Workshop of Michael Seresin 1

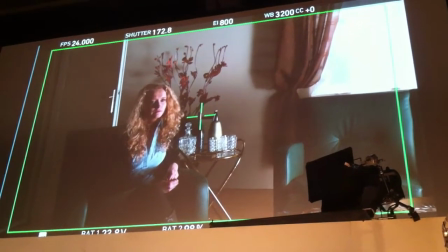So see what's happening now, as the light is moving across, moving into my diaphragm, I say stop there.
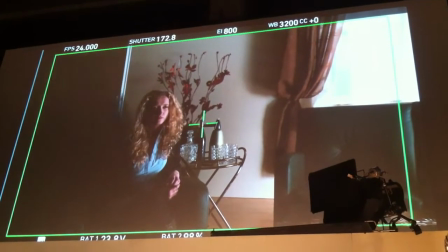Because what I like is the light just hitting her right eye.
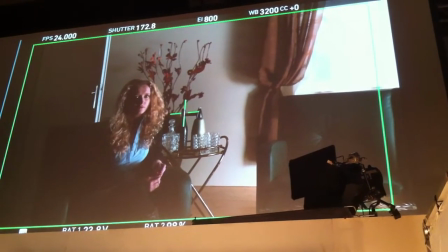So dramatically, that's, can you zoom in on, just zoom in on the face a bit, the other zoom in.
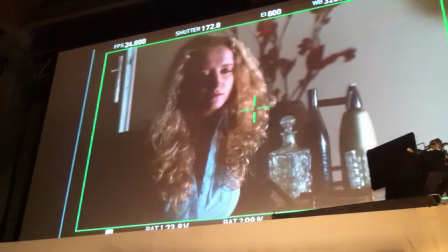See that? Now, pan back to the left, yes, sir. On the light.
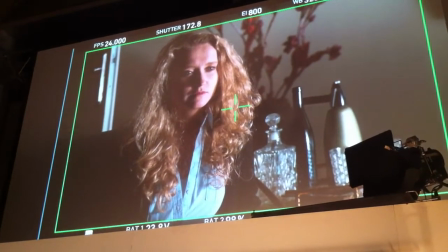Now see the light's going to start going more to the shadow side of her face, more.
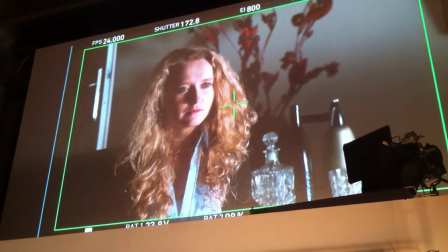Now, that could depend, for example, on the actress's nose. She's got sort of an average-sized nose.
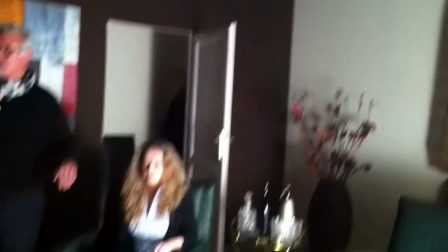If she had a smaller one, the light would pass over her nose to the shadow side of her face.
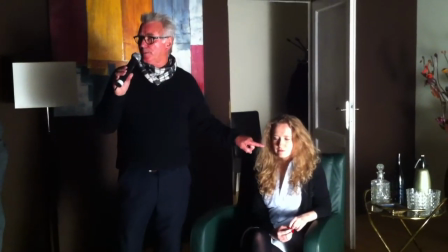So it depends on the shape of the face of the person that you're lighting.
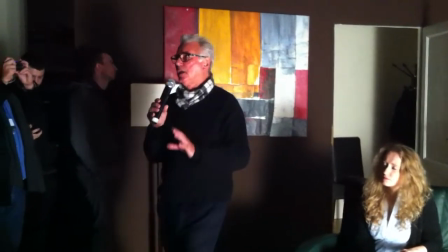Faces are brilliant to light. You can pretty much any lighting principle you can do on a face. Some people say an egg because it's smooth and round. I love faces. Now, start, this is full spot, 2 kilowatt light. Start, leave it there, tilt it up now.
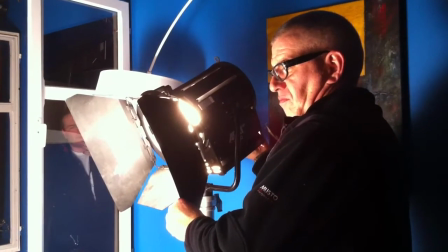And you see how things start to see more light goes at the corner, behind.
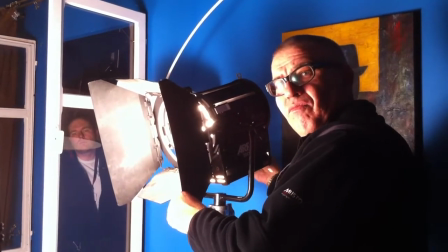But say this was a slightly dramatic scene, I would probably go back to where we were,
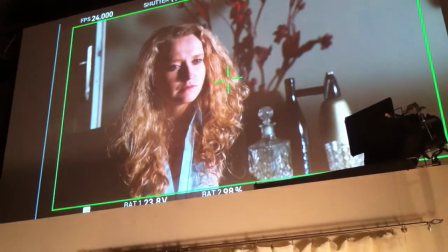tilt down,
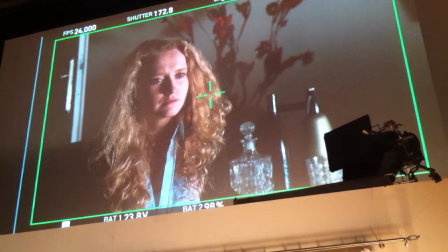and now pan to the right.
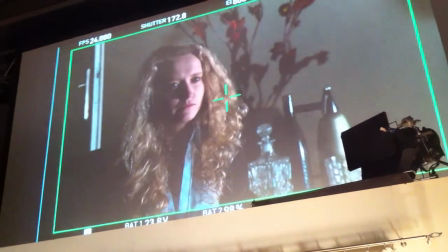Pan to the right. Cool. That I like. Now we're getting a bit of spill light in the background there, so it will be easy to flag it off.
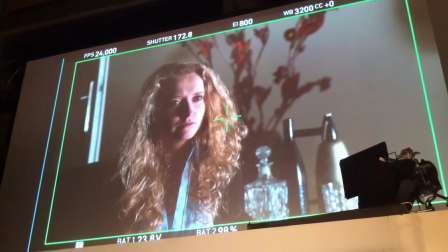I won't worry about doing that now. In other words, just to make this a bit darker in here, take some light off here.
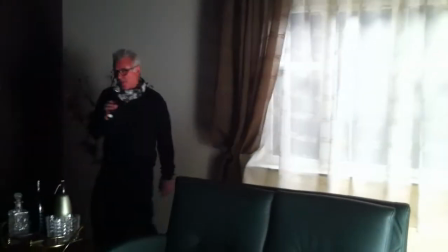But I won't. So dramatically, for a dramatic sequence, I like that light. It may be, for example, see the edge of the door?
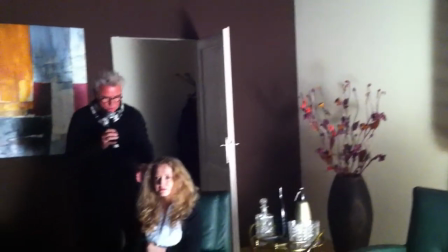Just hang it about there because it gets some sort of more depth between the darker side of the hair and there.
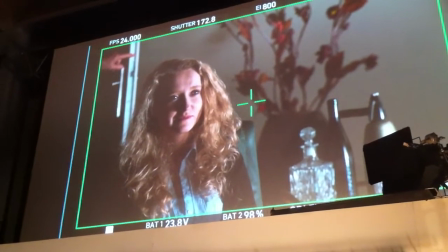It might be a little bit too light, in which case I'll get a painter.
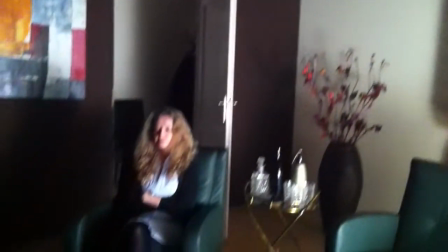I wouldn't try and take the light off there. I'll get the standby painter just to make it dirty, to paint it dirtier. Okay, let's go to the 5K now. Outside the window, so switch that on.
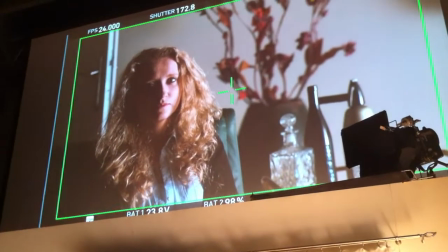Now, the principles are the same. Now, can we just pan that left?
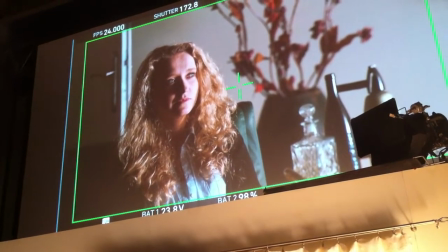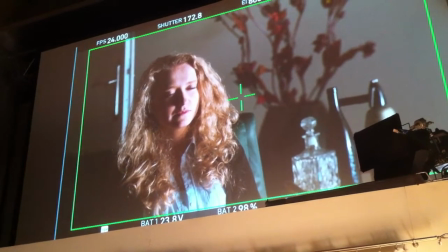Now, the differences are pretty subtle, but they're there. First of all, it's stronger, you've got a light 2.5 times stronger.
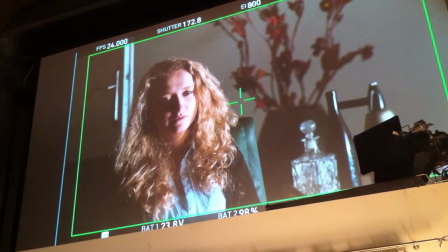And it's maybe if you needed a little bit more light, you know, the 5 kilowatt outside,
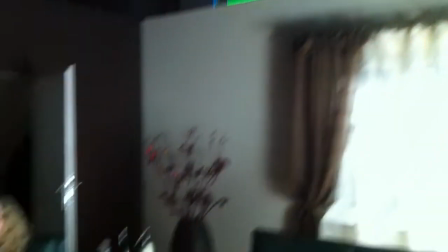they say for exposure to use a 5 kilowatt outside the window, because a 5 kilowatt inside would be too strong.
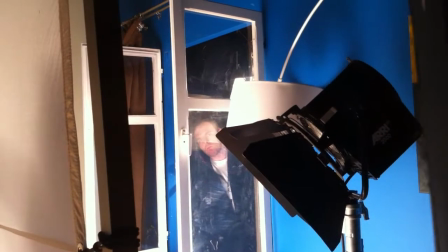Or the alternative, and that's one of the real important thing. There's always another way of achieving the effect.
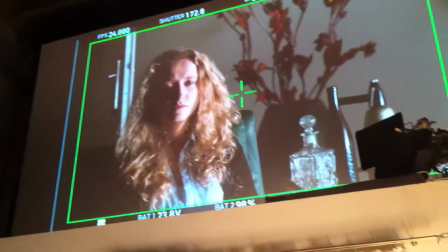Say for example, there's no, you know, we're up 10 stories, you can't get light outside the window, then I put another 2 kilowatt next to the first one, so we've got 4 kilowatts inside.
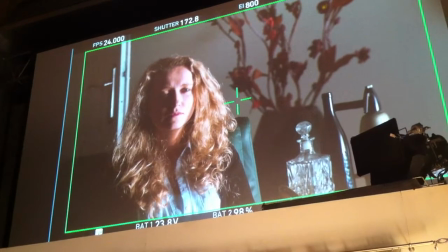Okay? Personally, I prefer the 2 kilowatt inside. So can we go back to that, please?
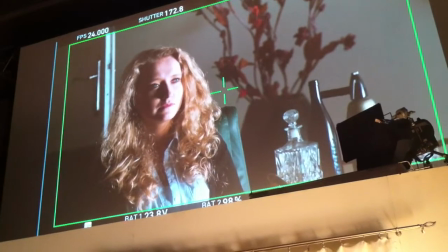Sure, so yes. Save the 5. Okay, 5, switch it off, please.
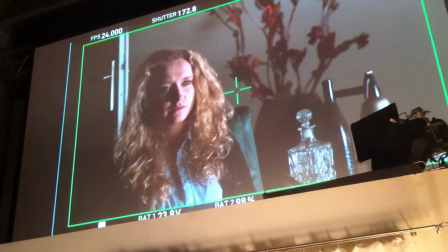Back to the 2. Yes. Okay, now bring that in. Okay, so there's a dramatic thing.
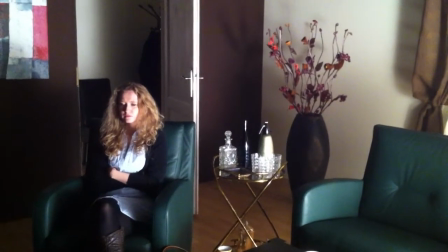So say now we want it. I'll tell you another thing.
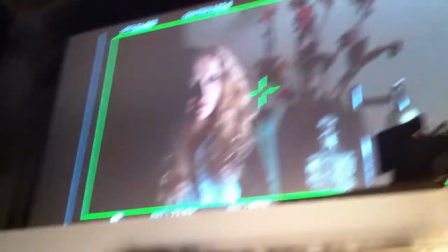See, my eye keeps going to that, this thermos flask thing, whatever it is.
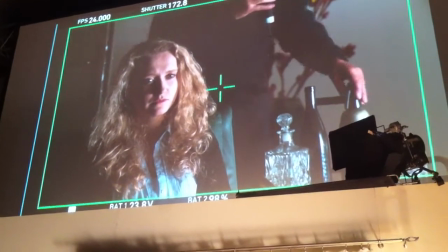So what I'd probably do is maybe put that back in there, move that around there.
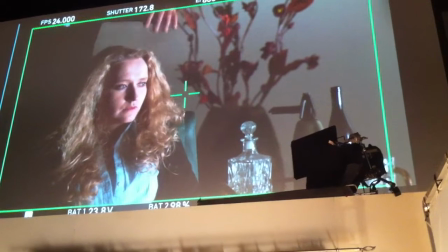Or more like that. Then we're focused on the face, the eye doesn't go to the lighter thing that's in the background. The glasses are all okay. Okay, now, don't worry about that.